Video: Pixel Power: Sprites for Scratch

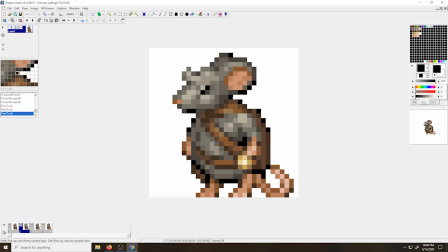251s
And then I can fill in the gap that is left.
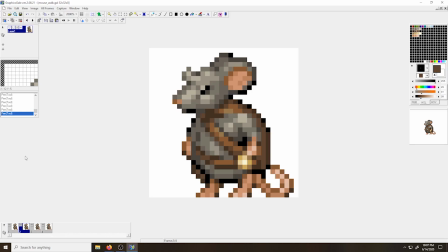270s
I can use the toggle buttons for frame forward and frame backwards up at the top bar to compare the idle frame with my motion frame.
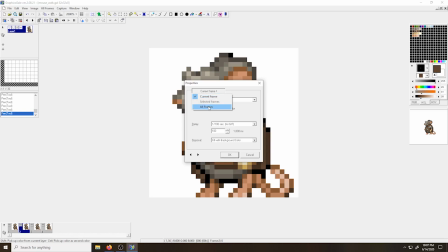281s
Selecting the properties, I can choose all frames and edit the properties for those frames. I'm going to select a background color to make transparent. I can change the view. Select the white in the background. It's now transparent in the final file.
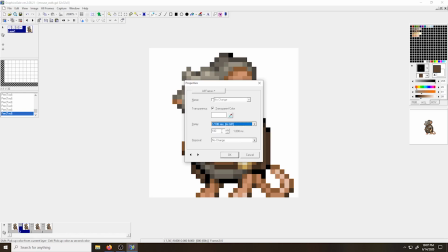299s
I'm going to change the timing for the framing and adjust the frame delay.
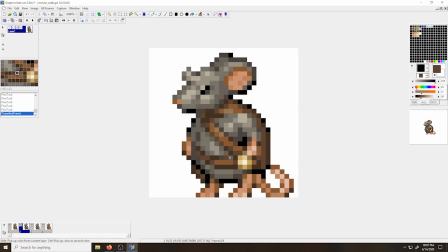I can see the speed in the preview window.
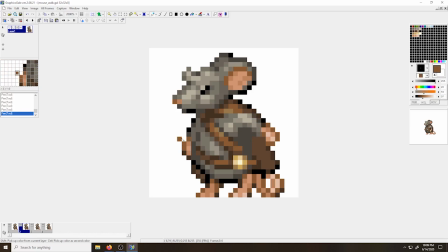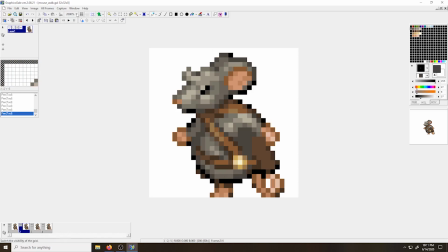Remember when you're making a walk cycle that for a proper gait, the forward arm has to be opposite the forward leg to remain balanced.
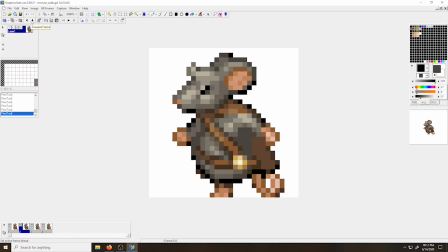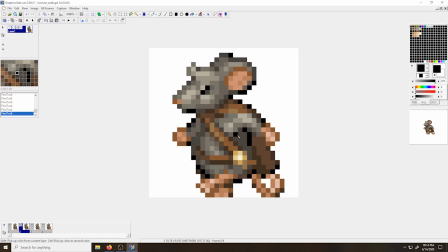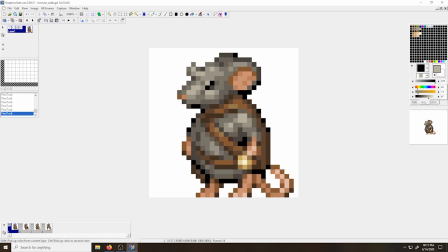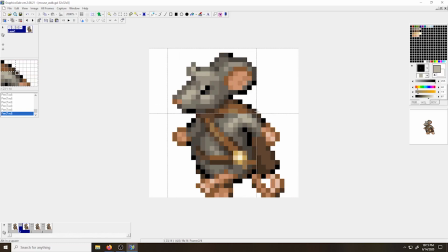388s
Once my frame is selected, I'm going to highlight the position of the head, and I'm going to copy it and paste it into the fourth frame so the second and fourth frame have the same head position.
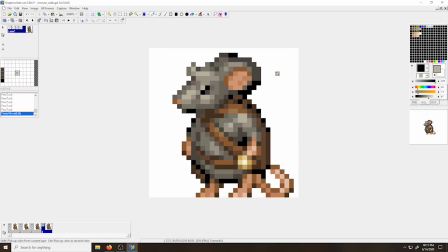404s
Right-click to set it in place. I'm going to touch up the pixels that were left there by the previous position. Again, I can toggle forward and backward in the frame view to see the position of the head in the idle frame versus the movement frame.
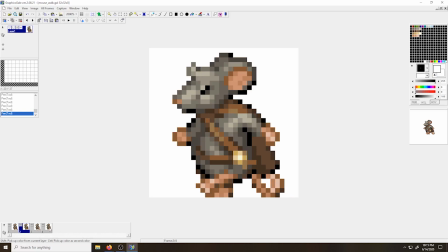I'm going to slightly touch up the position of those ears.
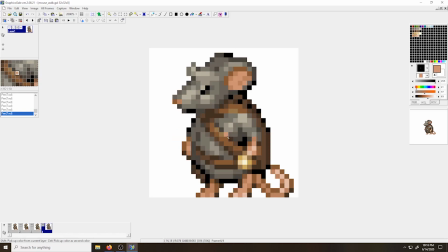And now I'm drawing the arms and legs in reverse position from frame 2.
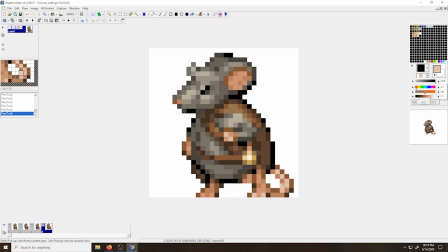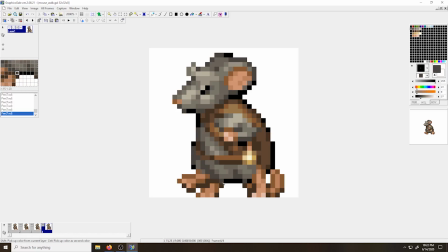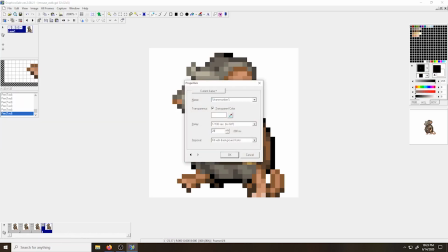471s
You'll notice to maintain the illusion of some depth in the sprite,
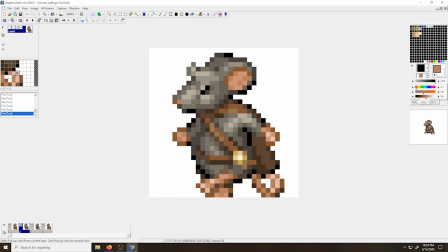474s
I'm using darker colors on the rear leg and arm versus the one that is closer to the viewer.